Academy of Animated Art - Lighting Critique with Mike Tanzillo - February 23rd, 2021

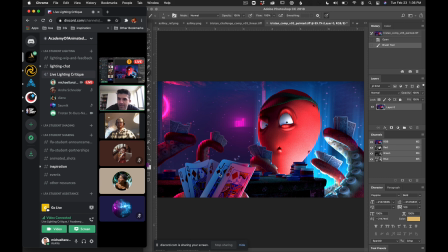I'm sorry, Diana, I was talking over you. Can you go and say that? No, that was it. Yeah, just I would say, and then the jack is a little bit bright. So yeah, check that edging, and that's a really good call. But like post it again so we can get this in the Hall of Fame too. But this is looking really good.
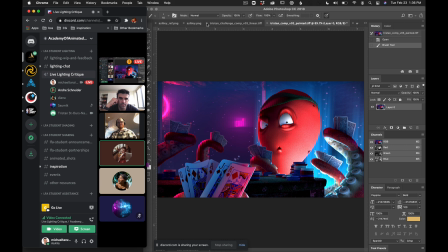The only thing I would, and that would be like nitpicking, but on the background, the two bright lights, they kind of look so like lost to me a little bit.
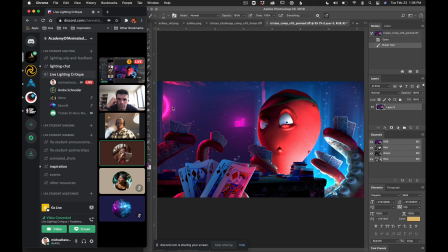So maybe just adding a little something in between them or on the top left, either a little bit of detail in the background or like something in here. Other light, something like that might make it look more, or maybe tone down them.
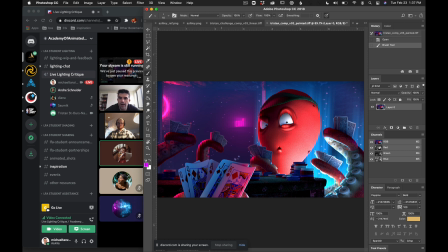I don't know exactly what, but it just like they kind of look a little lost for me. You know, you could try adding a little bit of like shaping in here, like to get a sense, like a little bit, just to see like a little bit of the room back here or the area.
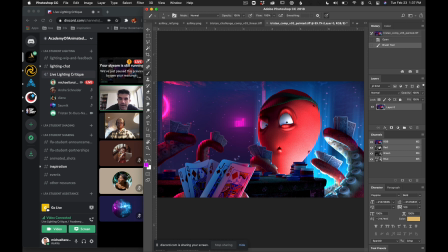Maybe give that a try if you want. I think that's at least worth a try. In terms, because I think that's a valid note to because like at this point it's like just, you know, this would be something that I would just kind of like mock in there a little bit and just see if I like it,
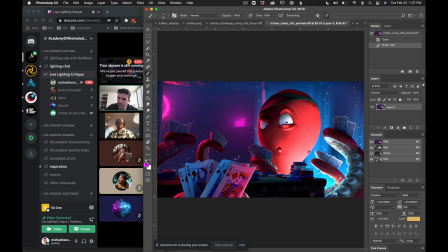and then before like, so you don't have to like crack open the lighting file and go crazy with trying to or like adjust values or shaders or anything. Like I would just open it in comp, do like a slap version of it, and just like put something back there to see if I like it, and then like maybe even I closed it.
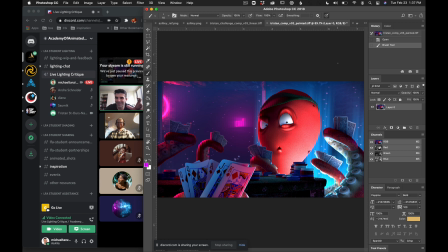Even take that like super lifted one and see if there's any value in that, and just like put that back there. Just to see just like an edge detail on the wall, or like, you know, maybe there's a picture hanging on the wall there, and just like picking up a little bit of the edge of the detail of that or something. And is that the one right by his face?
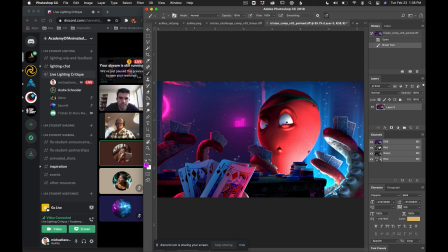Is that an exit sign? Yeah. Because shouldn't it be like, I know it might be, it's probably the perspective on, you know, but I would expect the exit sign to be like on top, not like in the middle of the frame.
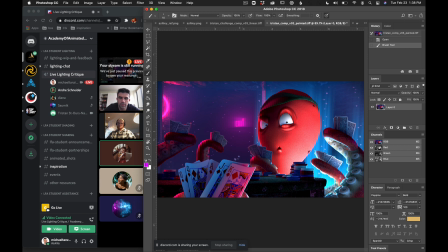Oh, like up here? I don't know. Yeah, something like that. I like where it is. Yeah, I'm gonna give a vote. Okay. It's more like the upward angle that we're looking at things. Like I think it's believable, but that's. I think that maybe because.
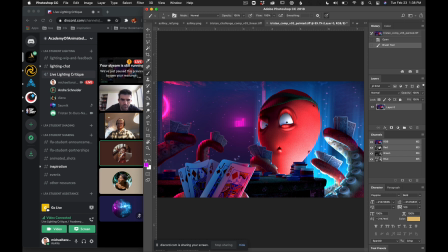And I don't know if it's the transmission that might be, the quality might be low, but it might be because the fact that I don't see the ceiling, then it kind of looks like it's floating.
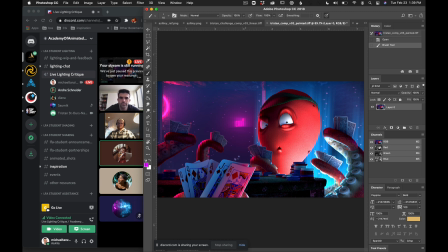Oh, like we're not seeing the distinction. Because the sign is normally like at the top, you know, like right by the ceiling. So I don't know, maybe that's what's throwing me off. Yeah, and that might be part of that same one of just getting some more like of the room detail back there. That's good. Yeah, a little bit more detail might bring it all together.
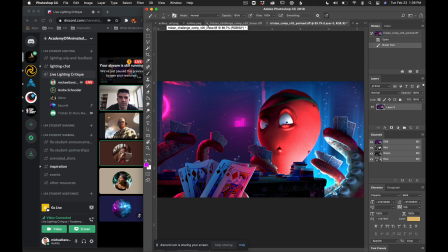All right, I'll look into it. That's really good. Thanks, guys. Yeah. Okay, cool. Thank you guys so much.
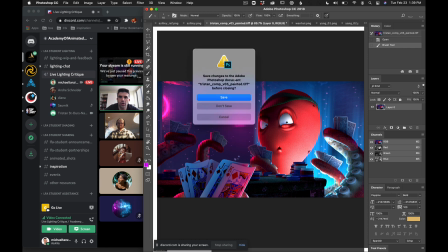That's All right. So I think please chime in if anybody else is here.
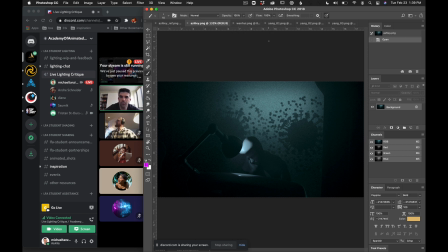But I have Ashley, Wenhui, and Yang with the 3 images, and we'll go through those now unless anybody else has. Okay, go ahead and do that. So Ashley, I like this new camera angle a lot. I do think that we could probably desaturate some of the colors a little bit to match this.
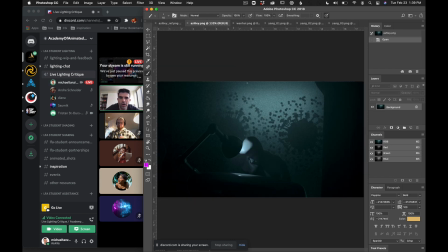And we are kind of inverting the, although this is like, if we just took him out of it, right, and we're just looking at the background, I think we could go, let's see. I think the center of them could possibly go a little bit darker.
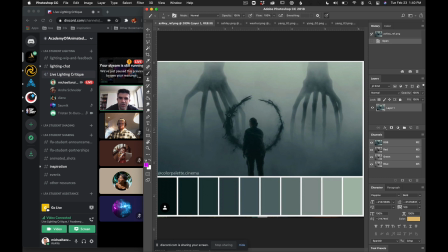And like, do you see how there's like a fog over top and there's like, you know, variation in the dark values as we go top to bottom with like a focus kind of right here in the middle
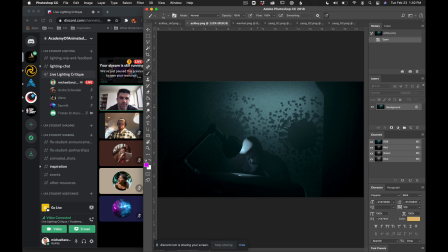of peak darkness? I think you could do something like that. And like, I can see that you have this like peak lightness, but it's kind of overshooting. It's like over top of where they are. I would like pull that down into here and then get the central darker points on them to be a little bit darker. And then try and like break it up with a little bit of a noise pattern in there would be pretty cool.
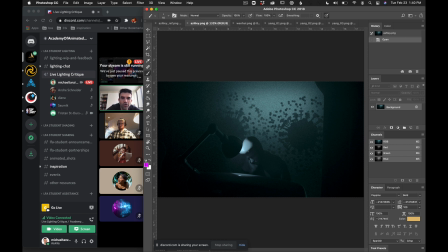And then focusing in on the character here. I think, like this light seems, so one thing about these work lamps is they tend to focus like on the desktop.
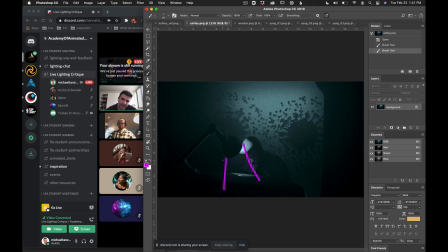Where this one kind of feels like it's focused on him. So I would rotate it downward a little bit and then really focus on getting that bounce light in there.
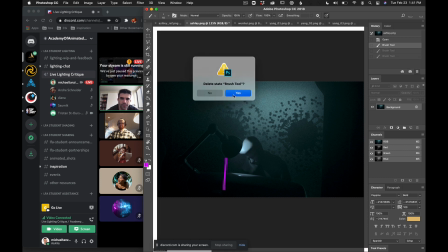I think that would be, I think that would be cool.
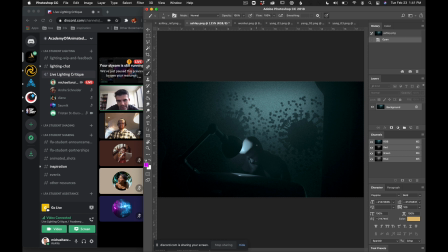And then like getting his face to fill in a little bit with that, bounce light, coming up in there. And then because we can theoretically like rationalize that there's light coming from this back because we're seeing this gradation, I would put a little bit of a rim light on him too, and get his outline to kind of stand out a little bit.
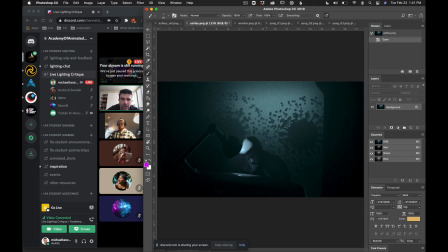But I like the camera position a lot better from the original, and I think and I like the way that you're kind of framing him in this doorway. The other thing I would potentially consider is if you adjust this to make it a little bit higher,
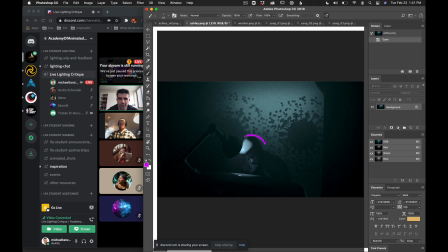so that we can read his entire silhouette, so it doesn't get cut off here by the edge of the lamp.
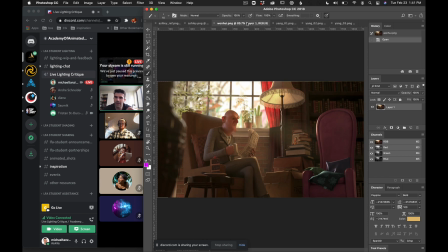Okay, and then I'll give you guys a chance to chime in. I'm just losing battery power, I'm realizing, and I kind of want to make sure that I don't, like, this doesn't crap out before the end of this. Okay, and then we've got Weng Hui. So again, in our added
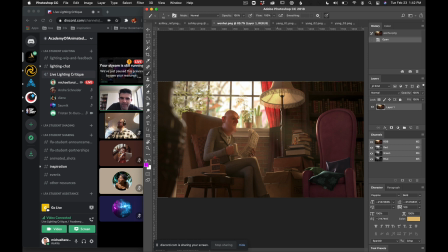emotional version of this scene with the added picture of the woman here in the empty chair. I do think the chair feels like it could have more shaping to it, like more light to dark fall off coming across it.
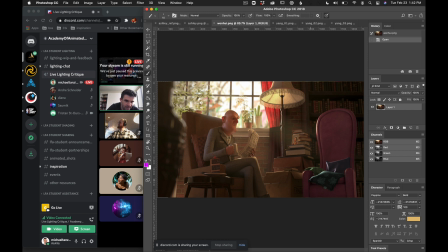And also like the pillows, because the pillows feel very contrasty and they're light to dark fall off, that I'm not seeing the same thing in the chair. And I would like for those, like a little bit less contrast in the pillows and a little bit more in the chair itself. In terms of the character, I think the specularity is still like maybe a touch too high. He feels a little sweaty.
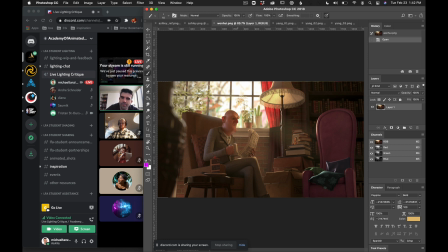And then I think the key value on him can go a little bit brighter too. Still work on darkening down here, because it feels like it's getting a little brighter as we reach the floor there. I do like the detail that we're seeing in here on these boxes. I think are looking really nice.
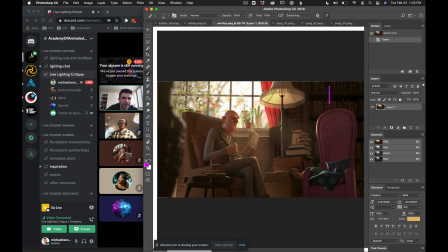And then try and get this bookshelf back behind the chair here to just be a little bit darker. And that'll help us focus in there. But again, like the light penetrating the curtain there and seeing some of that stuff. And the outside, that exposure level feels pretty good. And then we've got Yang.
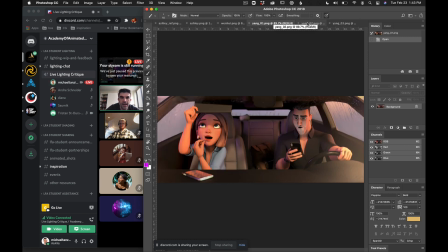So yeah, with this one, yeah. Oh, like you're going back to revisit this one. Also double check the new animated shots that we have posted in the group. There's some new stuff coming in too.
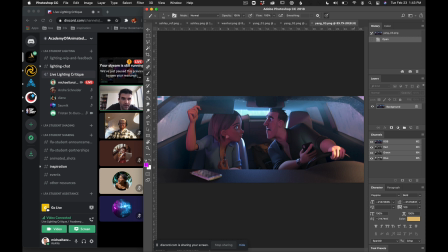I think this is beautiful. Like, I love the color of this light. I think you can even push the purple outside a little bit stronger.
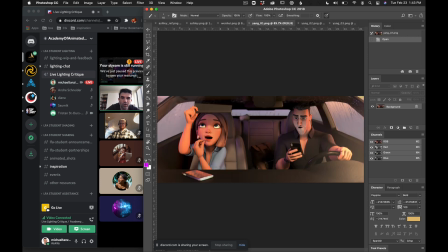And like, I think you can go a little bit more saturated outside even here, just a touch. But I think the lighting on them looks really good. I would just maybe, I'm wondering if like their skin does feel a little bit matte diffuse, like maybe just adding a little more specularity into that.
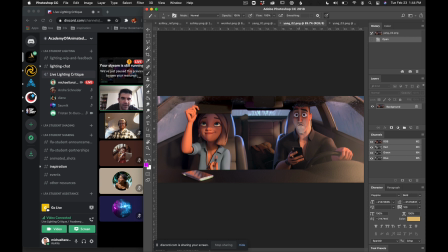I do, because I like seeing the specularity in his hair a little bit and feeling that, like, because this is a small light source and feeling that a little bit in his skin tone. His fingers feel like there's extra ambient occlusion in there or something. They feel very dark, especially in this pose.
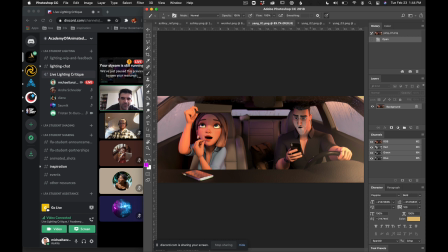Let's see if they're in the other ones. Like here a little bit too, but more so in these. Like they feel super, the shadows feel super dark in there, so watch out for that.